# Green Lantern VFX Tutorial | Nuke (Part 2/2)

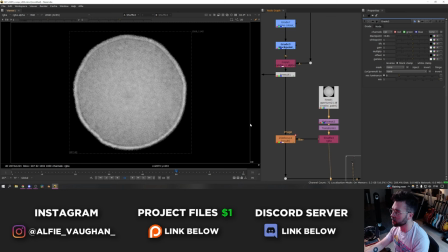Then the cherry on top is I'm using a ZD focus that's plugged into a kernel to defocus it with an actual kind of bokeh look I guess. I don't really know how to describe it. What it means is it's doing a 3D defocus just like a ZD focus would do but it's using this as
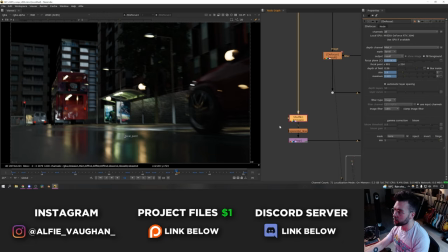the lens kernel which means the bokeh will look like this instead of just being perfect circles like it is normally.
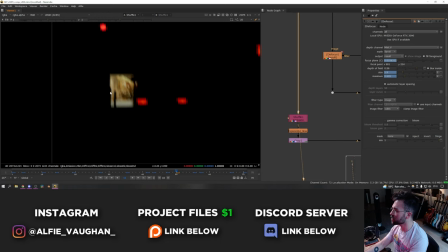Then also just to make this ping a bit better I shuffle out the emission pass this is all the emission textures of some of the led screens in the bus stop led screens in the shops at the back car lights the street lights as well as you can see here and the street
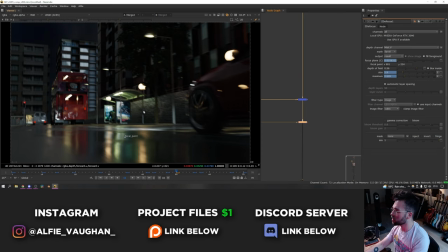lights at the top and put an exponential glow on these to make them have some nice bloom and then I merge that over the top it's quite subtle but
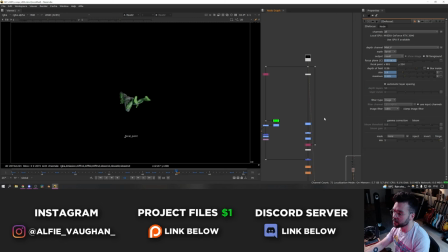again just helps everything feel a bit more photorealistic then the cg green lantern goes on top this really has very little comp work done
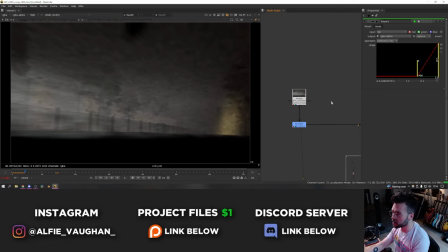to it there we go that's what that looks like and then finally I've got a volume pass which I forgot to talk about in the last video.
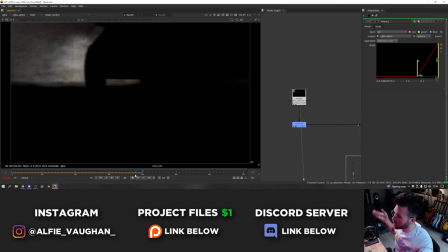This is probably something I should have mentioned in the CG section but I rendered a volume pass from blender.
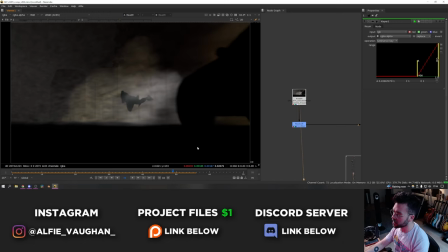There's just a big cube that encompasses the whole street so it's the whole shot and it just has a principled volume shader plugged into the volume input of the material and then some noise that's running through it as well.
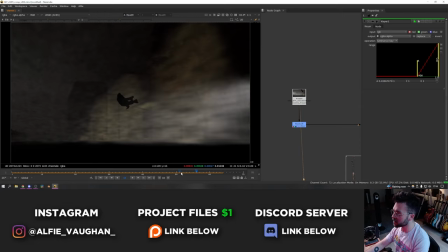Then I rendered this on its own in its own collection with everything else set as a holdout which means it just gives me basically the areas
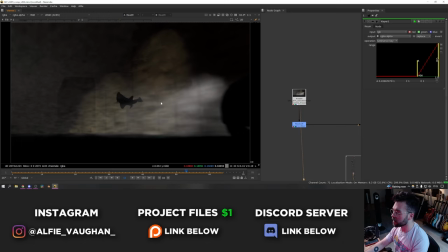of the fog that are lit up by the street lights and stuff in blender and then you also get this really cool effect where the headlights are lighting up the fog as well. So you get this kind of dynamic light that's moving with the car and what this helps to do is just add lots of depth into the scene.
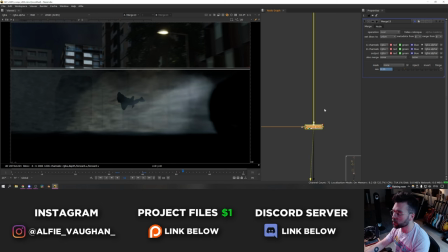So if I put this over the top of the footage I merged it over quite subtly the mix values on
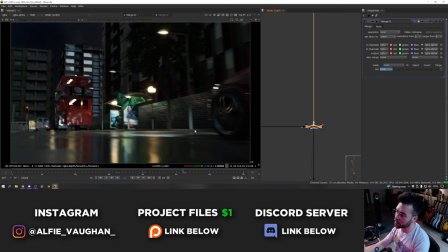0.25 but as you can see it just helps to lift everything up and feel a bit less like it's just a perfectly clean render. So you get this kind of atmospheric interaction with the car on the front of the headlights and then it also changes the contrast levels as it goes further back into the screen where you get some more mist in the background.
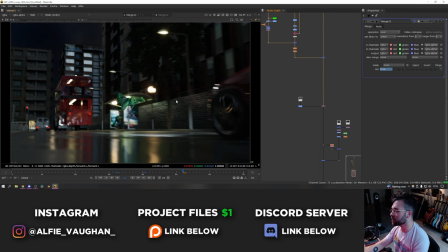It's not something you even really notice when you're looking at the shot But if I show obviously before and after it is there and it's actually making quite a lot of nice difference Then again,
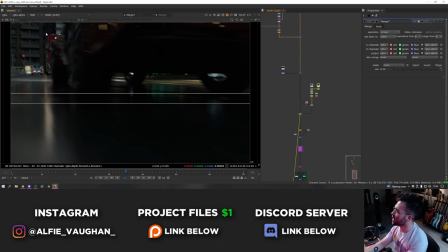there's some lens dirt. This is quite subtle on this shot I think you only see it for a few frames when headlights and stuff are flashing past the camera It's another good frame where you can see all the interaction from the headlights in the mist pass Then I did a bit of a general defocus over the
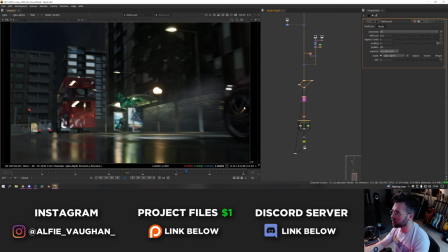whole thing again Just to make it a little bit softer And then finally for all of the cg shots I had this kind of setup that was just creating some of the artifacts of filming with a real lens So the first thing i'm doing is adding some very subtle chromatic aberration this is
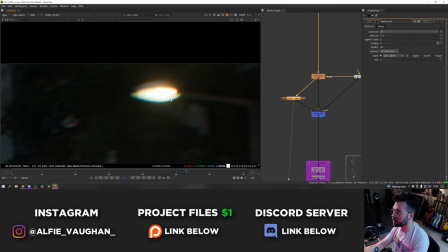done just using a chromatic aberration node so you can see what it's doing on the streetlights and stuff up here
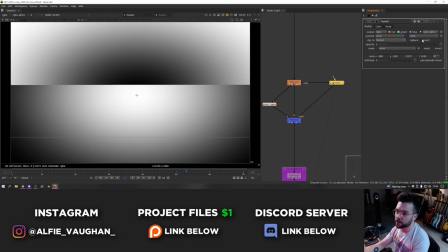and then I'm using a radial which is just like a circular mask in Nuke I've inverted it so normally it looks like this and I've just pressed the invert button in the node
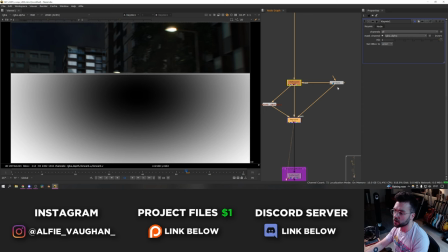which makes the edges white and the center black and then I'm using this in a key mix and I'm key mixing in the chromatic
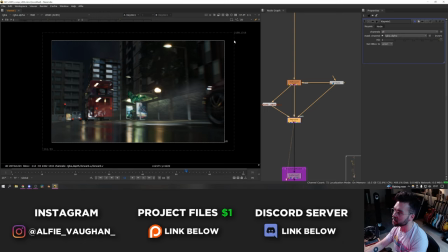aberration using this as a mask which means you won't see any chromatic aberration in the middle just like a real lens but as it gets closer to the edge
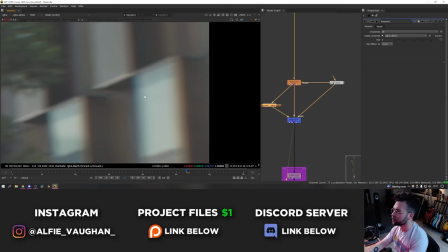you start to see some of that color shifting as you can see here
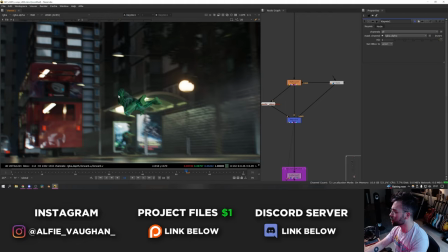super super subtle but it's all things like this that help just to make a shot especially a full CG shot feel a bit more
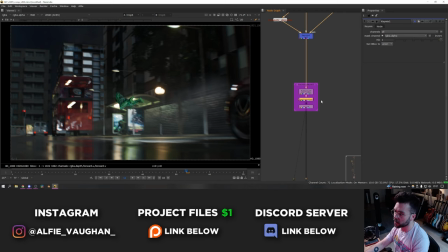photorealistic then I'm adding lens distortion again another artifact of filming through a real lens that people often neglect on CG but it really helps gets rid of all these perfectly straight lines on the street and makes everything a bit more curved I think this was a 35 mil lens so it's not super distorted but it just adds a bit of warping at the edges and then finally adding
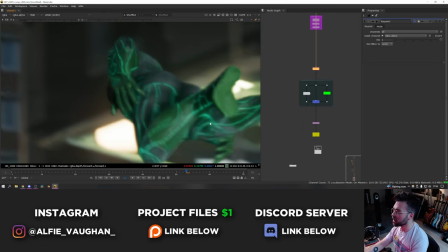some grain just like a real shot obviously because it's full CG and I'm also rendering this using optics denoising in blender.
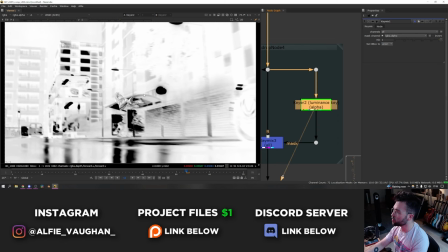The source renders are super super clean there's basically no noise in them at all. So I'm doing the same trick that I showed before which is an inverted luma key which gives me all the dark areas of the frame
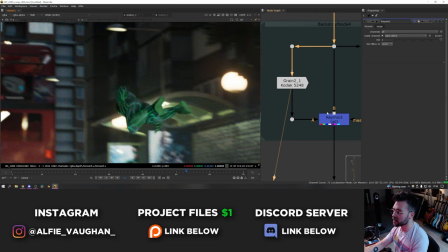and then I'm key mixing some grain over the top of this using that luma key as a mask.
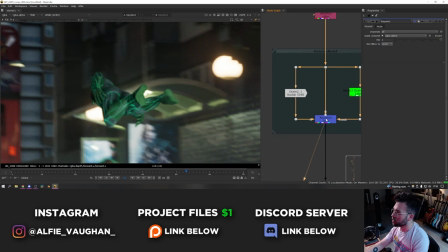So you can see the difference here if I just put the grain on the whole thing this is what it looks like but the bright parts in the frame shouldn't get this grainy because that's not how light works.
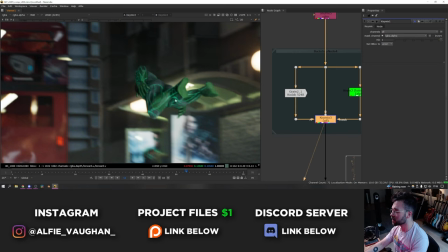So with key mix you can see that the darker areas still get the grain but things that are lighter are a lot less intense
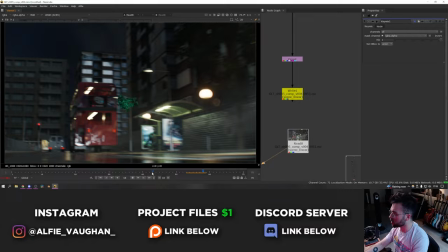and there we go that is how it was done so all the cg shots were done like that they're all pretty similar so i'm not going to talk about
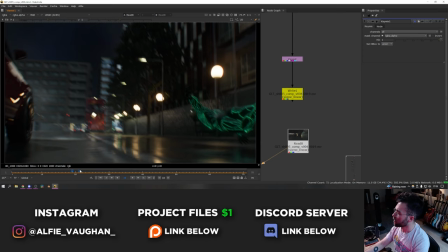all of them but yeah i think it turned out really cool building the streets and everything took me about two weeks so to do all of that work just for
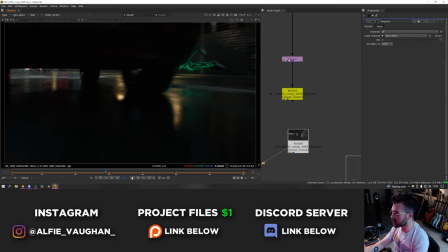four shots in the video that lasted about 12 seconds was a bit soul destroying but what can i say i love doing visual effects so there we go that's how i did it that is the conclusion to the two part tutorial series on how i did the effects from the green lantern hopefully you guys have enjoyed.